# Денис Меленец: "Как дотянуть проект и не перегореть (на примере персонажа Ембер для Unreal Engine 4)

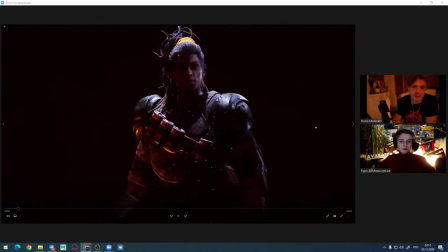83:42 я думаю что вот в этом видео из финальной работы это четко заметно да то есть вот наверное в этом шоке это был максимальный упор на фактор того что он светится
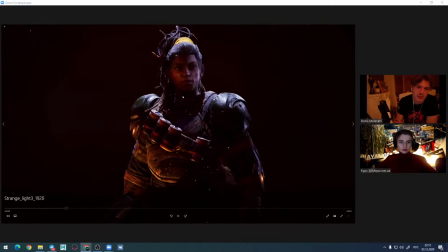83:56 в темноте то есть как-то просто захотелось сделать некий такой странный свет такой не совсем как бы главный но когда ты делаешь это
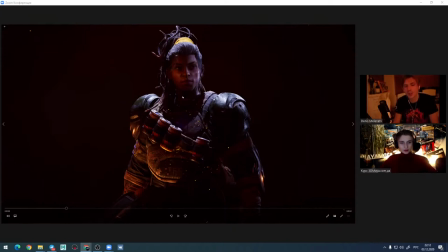84:10 этим шот не основном не основным то ты конечно волен поиграться да в этом в этом шоке просто дышит и периодически вот эта вся часть загорается светом как
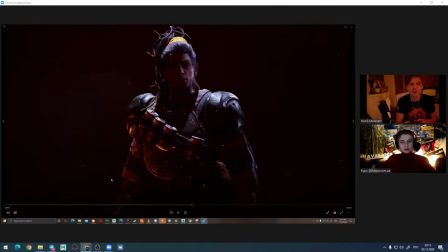84:29 бы в идее было то что может быть внизу стоит некая не знаю чего конст канистра бензина которая взорвалась и осветила ее часть лица
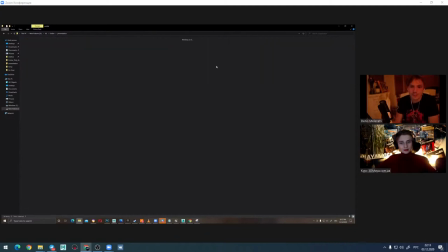84:40 немножко про волосы наверное расскажу очень быстро на вот в этом вот это очень
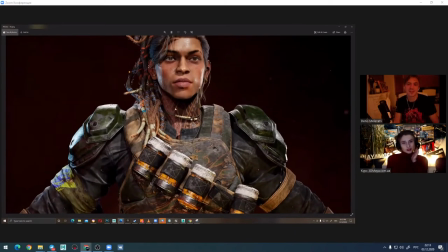84:58 много было сделано всего сейчас смотришь на эти папки и на этапы работ спасибо спасибо спасибо ребят я надеюсь не слишком утомляю кого-то
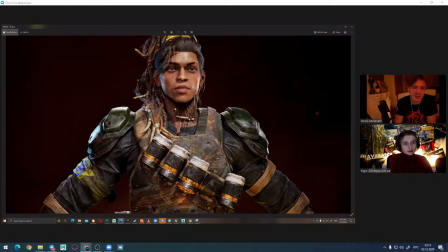85:07 опять-таки очень хотелось провести просто такой вот стрим по интересам может кому-то просто это будет тема кстати тоже по поводу пепла да то есть я подумал о том что она
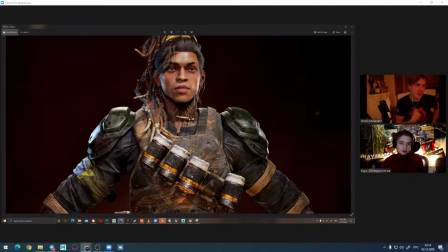85:23 часто часто открывает застежки для канистр значит у нее должны быть так как пальцы остаются петлом обмазаны пепел должен соответственно здесь остаться по
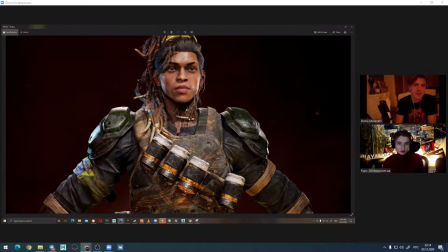85:39 поводу поводу дредов тоже одна из тех тем которые я никогда не делал ранее особенно в анриеле да это то как сделать прикольно выглядящие дреды сделал несколько тестов используя их шейдера даже те которые они дают в парагоне и мне не понравилось
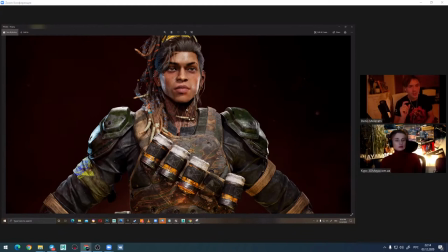85:57 как ведут себя дреды из-за того что шейдер который применяется даже на саму вот эту собственно вот эту колбаску дреда она прозрачная то есть если вы сможете смотрите на в контражуре то она будет все равно просвечиваться такое чувство что так толстые волосы не должны себя вести
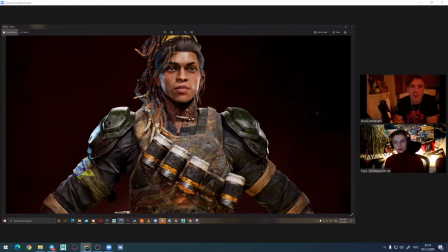86:18 маленькие волоски должны себя вести но но толстые не должны пропускать свет поэтому в этом плане я здесь применил два шейдера то есть кстати ребят я забыл что у меня же эта работа открыта еще в анриеле
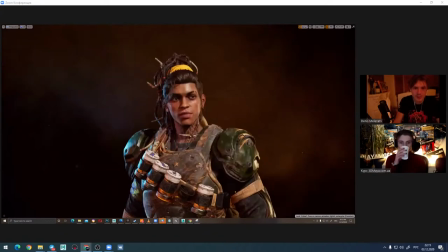86:35 поэтому все очень можно быстро летать и смотреть и вот наверное здесь будет классно видно
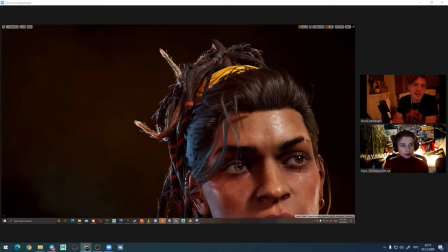86:42 что сама сердце сердцевина дреды она не пропускает свет и подсвечивается только волоски имитируя как бы реальную жизнь и поэтому здесь два шейдера дредов dreadlocks
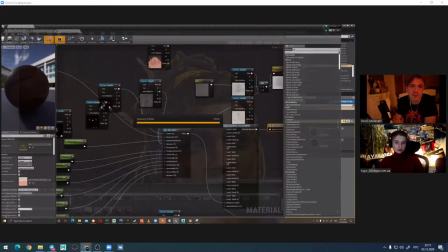86:59 main и dreadlocks instance то есть main main это просто это просто никакой не hair
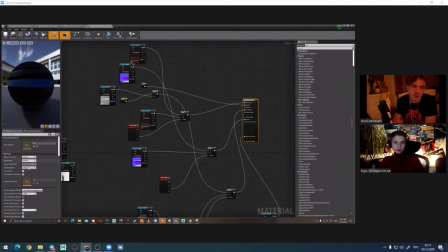87:06 даже шейдер если вы посмотрите это просто дефолт шейдер с текстурой очень не сбалансировано, но тоже у меня не было просто
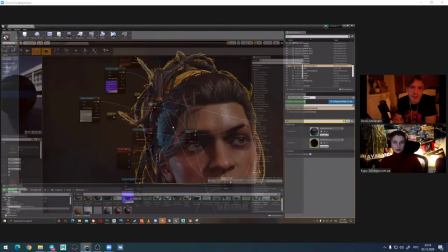87:20 цели такой а волоски это уже dreadlocks которые с
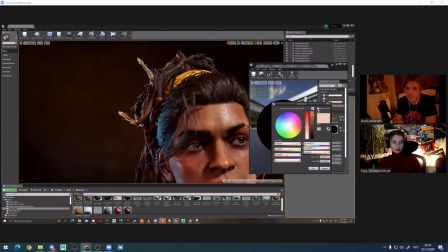87:28 шейдером с самих волос то есть если вот здесь если зайти в сам шейдер это шейдер волос наверное